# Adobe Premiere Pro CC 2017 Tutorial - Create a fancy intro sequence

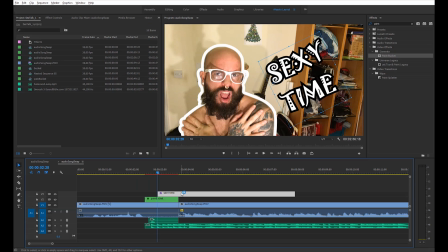So right we're gonna sync the clip with my nested clip I need to create the same animation for the scale and sync it with the motion we have in the NASA clip so we're going to select the sexy times text we're going to effect control go to the beginning go to scale set
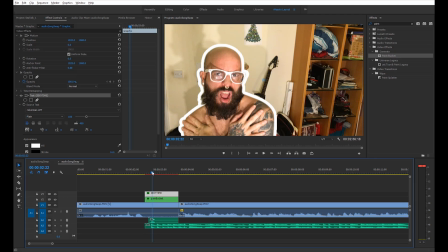it to zero and then we're going to move roughly where I stop where the zoom in stops and gonna set it to 100 and dash set it to zero create a keyframe now i'm going to move right
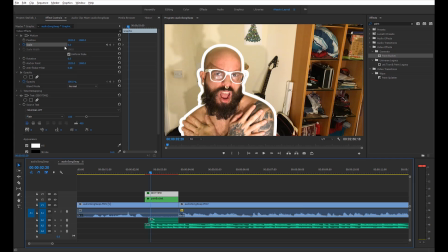after i stop zooming in and i'm gonna set it to 100 and let's play it
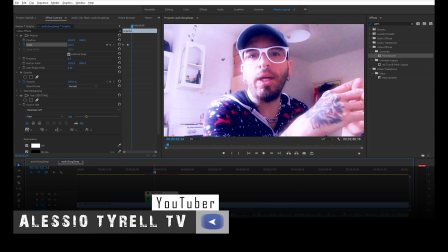yeah it looks pretty good now what we need to do is create the foreground background differences in the color correction.
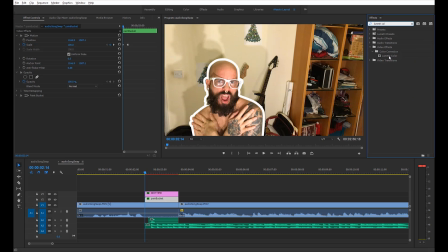I'm going to select my paint bucket nested clip. I'm gonna apply a Lumetri color preset into my paint bucket into my clip and I'm going to basic correction and I'm going to saturation let's see yeah the saturation will do so I'm gonna set a keyframe right there and where I stop again I'm
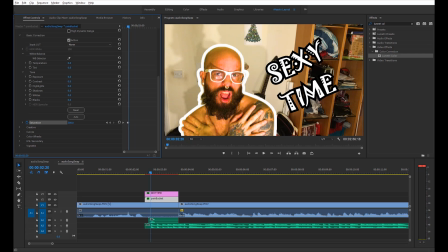going to set it like certain value whatever to make it really stand out it's not really it's very it's very yellowish okay and that's okay now we're gonna do the same thing with our main clip which is this
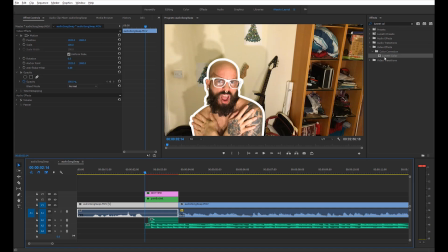one there we go we're going to apply another Lumetri color right there and we're gonna do basically the opposite. We're gonna go to our basic correction and select the exposure and contrast. We're going to create a keyframe in both of them. We're gonna move forward a little bit of the timeline.
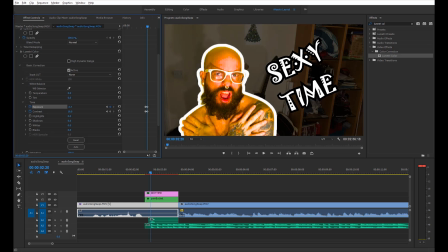We're going to decrease our exposure and we're going to increase the contrast. I think it looks pretty okay.
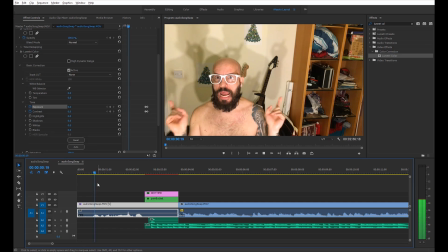We're gonna play it through and see how it looks like.
Let's talk about sax!
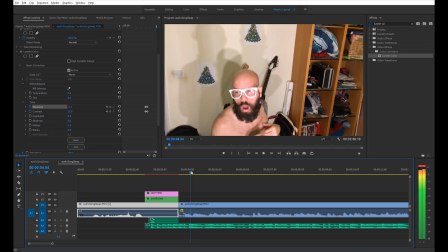all right it looks pretty good one last thing we need to do is resize the frame of this clip because there are too many things going on that I don't like of this of this clip let's say all this stuff in the in the in the shelves and whatever so I'm just gonna
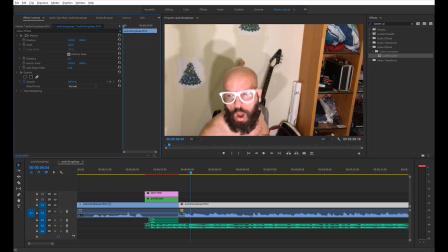select the clip I'm going to the scale option I'm gonna scale it up quite a bit I'm gonna move it as well
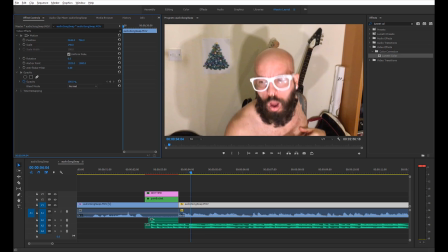let's when I'm when I'm happy with it so something like that probably it will do and I'm going to play it back again
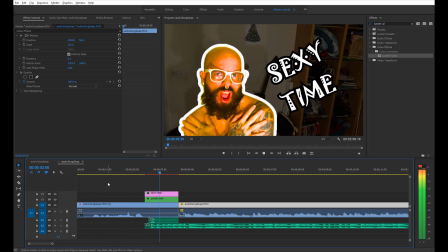all right it looks pretty good it looks pretty good we're gonna compare it to the first version and see
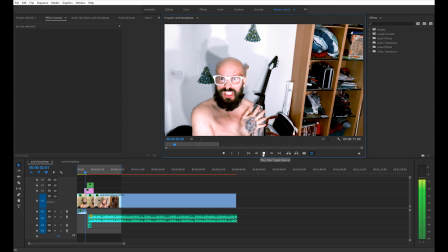let's talk about sex it
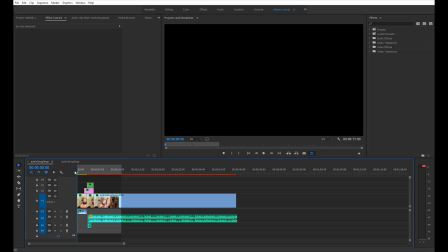looks pretty much the same except that I worked a little bit more on the first one just to make it look nicer.
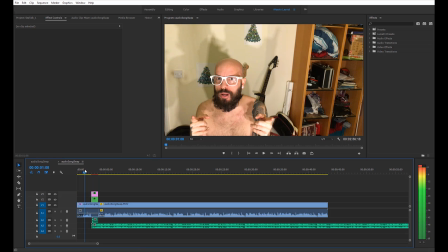But anyway, it looks pretty much the same. So you got the idea, of course, there's some color correction going on here, as you can see from here to here.
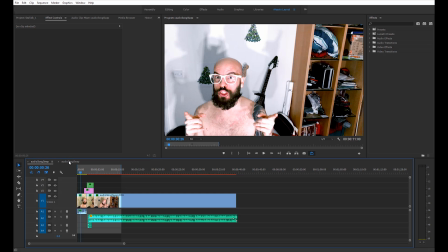What I did is just using the Lumetri color and color grading my clip a little bit better, that's all, to remove the yellowish effect that is going on.
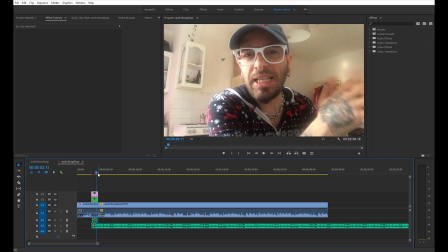This is the final result. I hope you guys liked it. I really enjoyed making this video tutorial for you guys.